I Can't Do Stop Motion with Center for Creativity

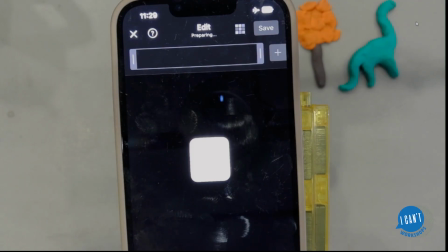Did you already like finish yours and have a thing? That's awesome. Okay, awesome.
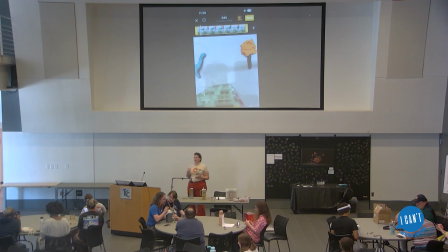Teamwork, love that. All right, so when you pull it into whatever app you're gonna use, there's like 3 most important things of editing. The first one is timing. So right now, this one, let me scooch it up again.
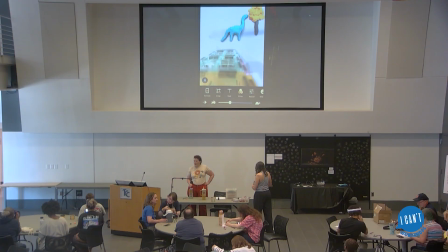Do you see the little bunny and turtle? That's indicating how quickly your movie is going to move.
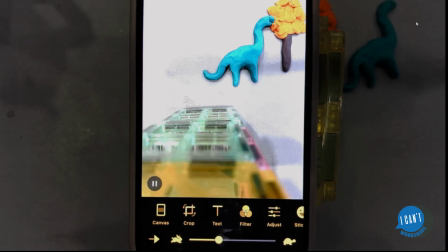The faster you go, the smoother it is, to a point. So right now it's very slow.
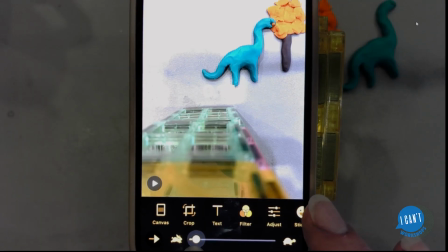So I'm gonna come up, I usually end up around 12 to 20 frames per
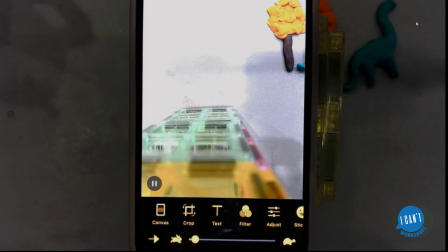second and see how that looks.
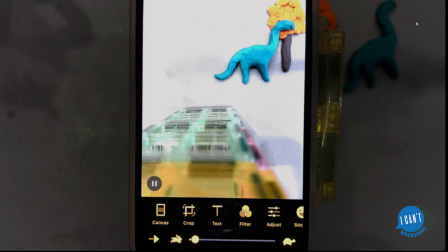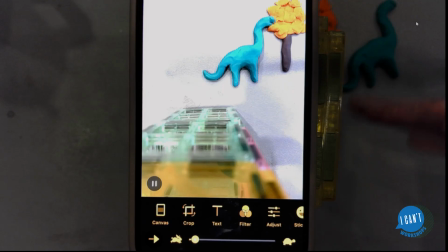And luckily, a lot of my shadow issues are kind of over here where I'm going to crop, so it's not too bad.
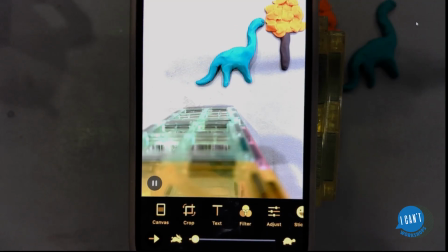But I do see that frame if you watch it where my hand pops in on the side, right there.
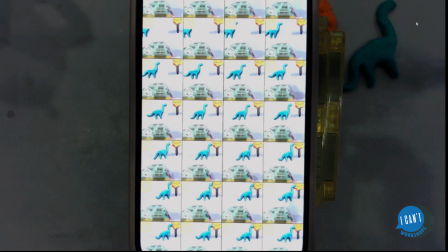So you can go into, they all have some kind of view option where you can view all of your individual frames.
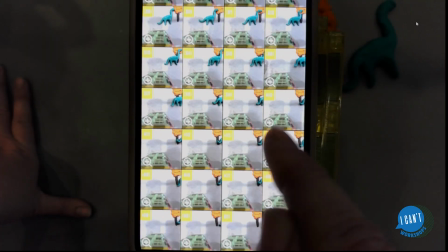I can go in there and look for the one that has my hand in it. And I think it's more my hand's shadow.
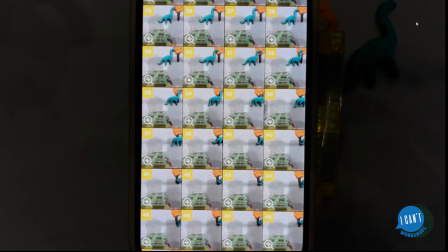Yep, there it is. Can you see right here, that extra shadow on the left side? So I'm just gonna get rid of it, like that. Then I can come back in and say done, watch it again, see what I think.
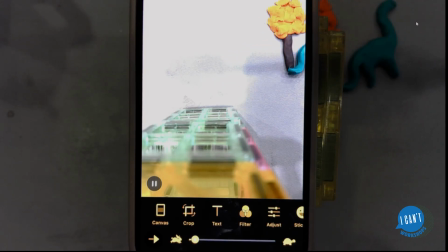You can see my tree actually moved a little bit, which was my mistake.
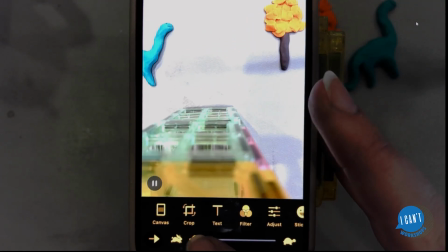But I'm pretty happy with the speed. I think I might be able to slow it down just a little because he is like a big lumbering guy.
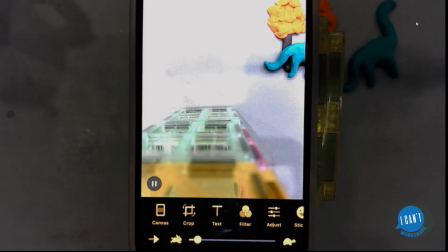Taking his time, wagging his tail, munching his snack, saying bye-bye.
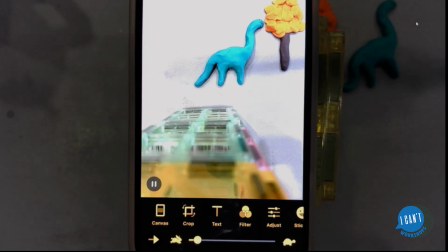So I'm happy with that timing, but really spend time playing with that because it makes a huge difference.
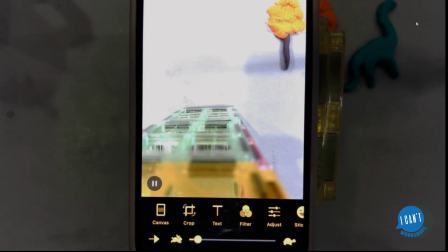And I think from teaching this in the past, people tend to go slower. Like they think that they need to have a slower frame per second. And if you speed it up, you normally get that like a smoother movement. It's not gonna be so jolty.
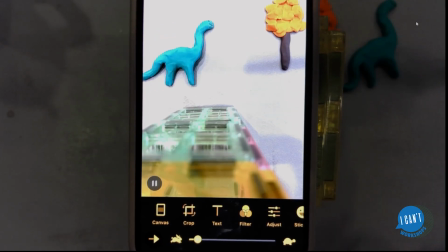That also depends on how many frames you got per movement. So I'm happy with that.
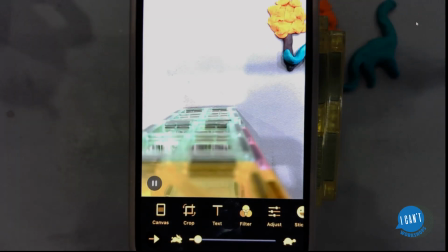I'm gonna come in here and I'm gonna say crop. And I'll actually show you how to do it in the app and outside of the app.
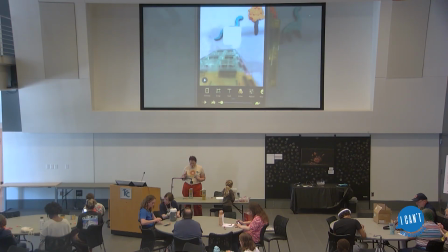I'll go ahead and save it as is right now, so I can show you how to crop it in the photo stream.
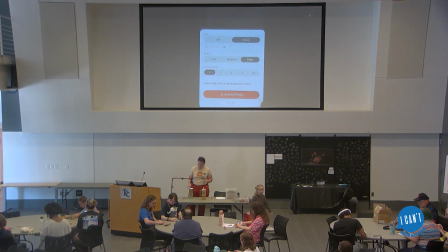I'm gonna save to photos, and I'm gonna save as a video. You can also save as a GIF, or a GIF, however you wanna say it.
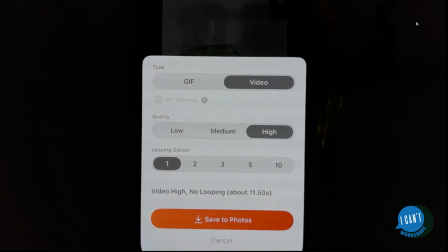And that's gonna kinda depend on what do you wanna use it for.
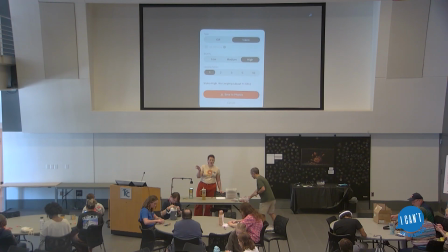Do you want to send it within a text message, where people don't have to click play and it just plays on loop forever? That's gonna be a GIF, yeah? This is IMGPLAY, it's image play.
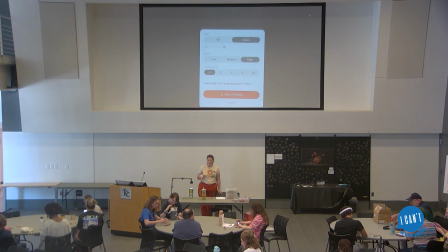IMGPLAY on Apple. Yeah, apparently it wasn't available on Android anymore. But you said Stop Motion Studio worked well on Android. So I'm going to save it on a high resolution video, only looping one time.
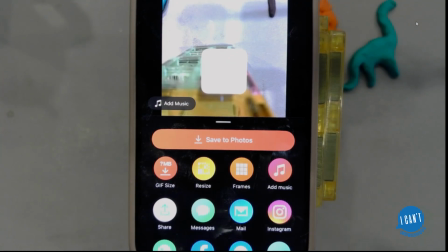And that's going to go to my photo stream with all of my other photos.
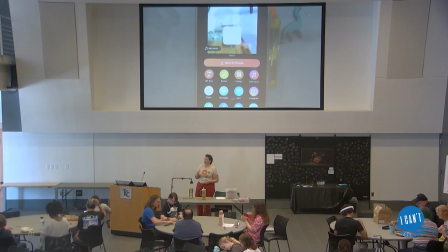For those of you who are low on photo space, as soon as you save that as a video and you're content with it, go and delete all of those 50 frames that you saved. So it's not just sitting in your phone like all of the bazillion of stop motions I have sitting in my phone, all the frames.
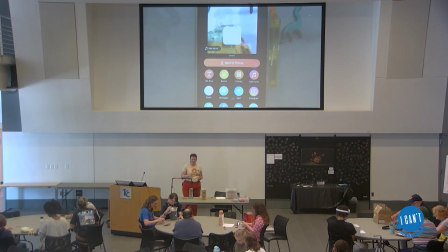So we're gonna save it like that, and then I'm gonna go back into the app and crop it. On the Studio, did it let you crop in app? Okay. Okay.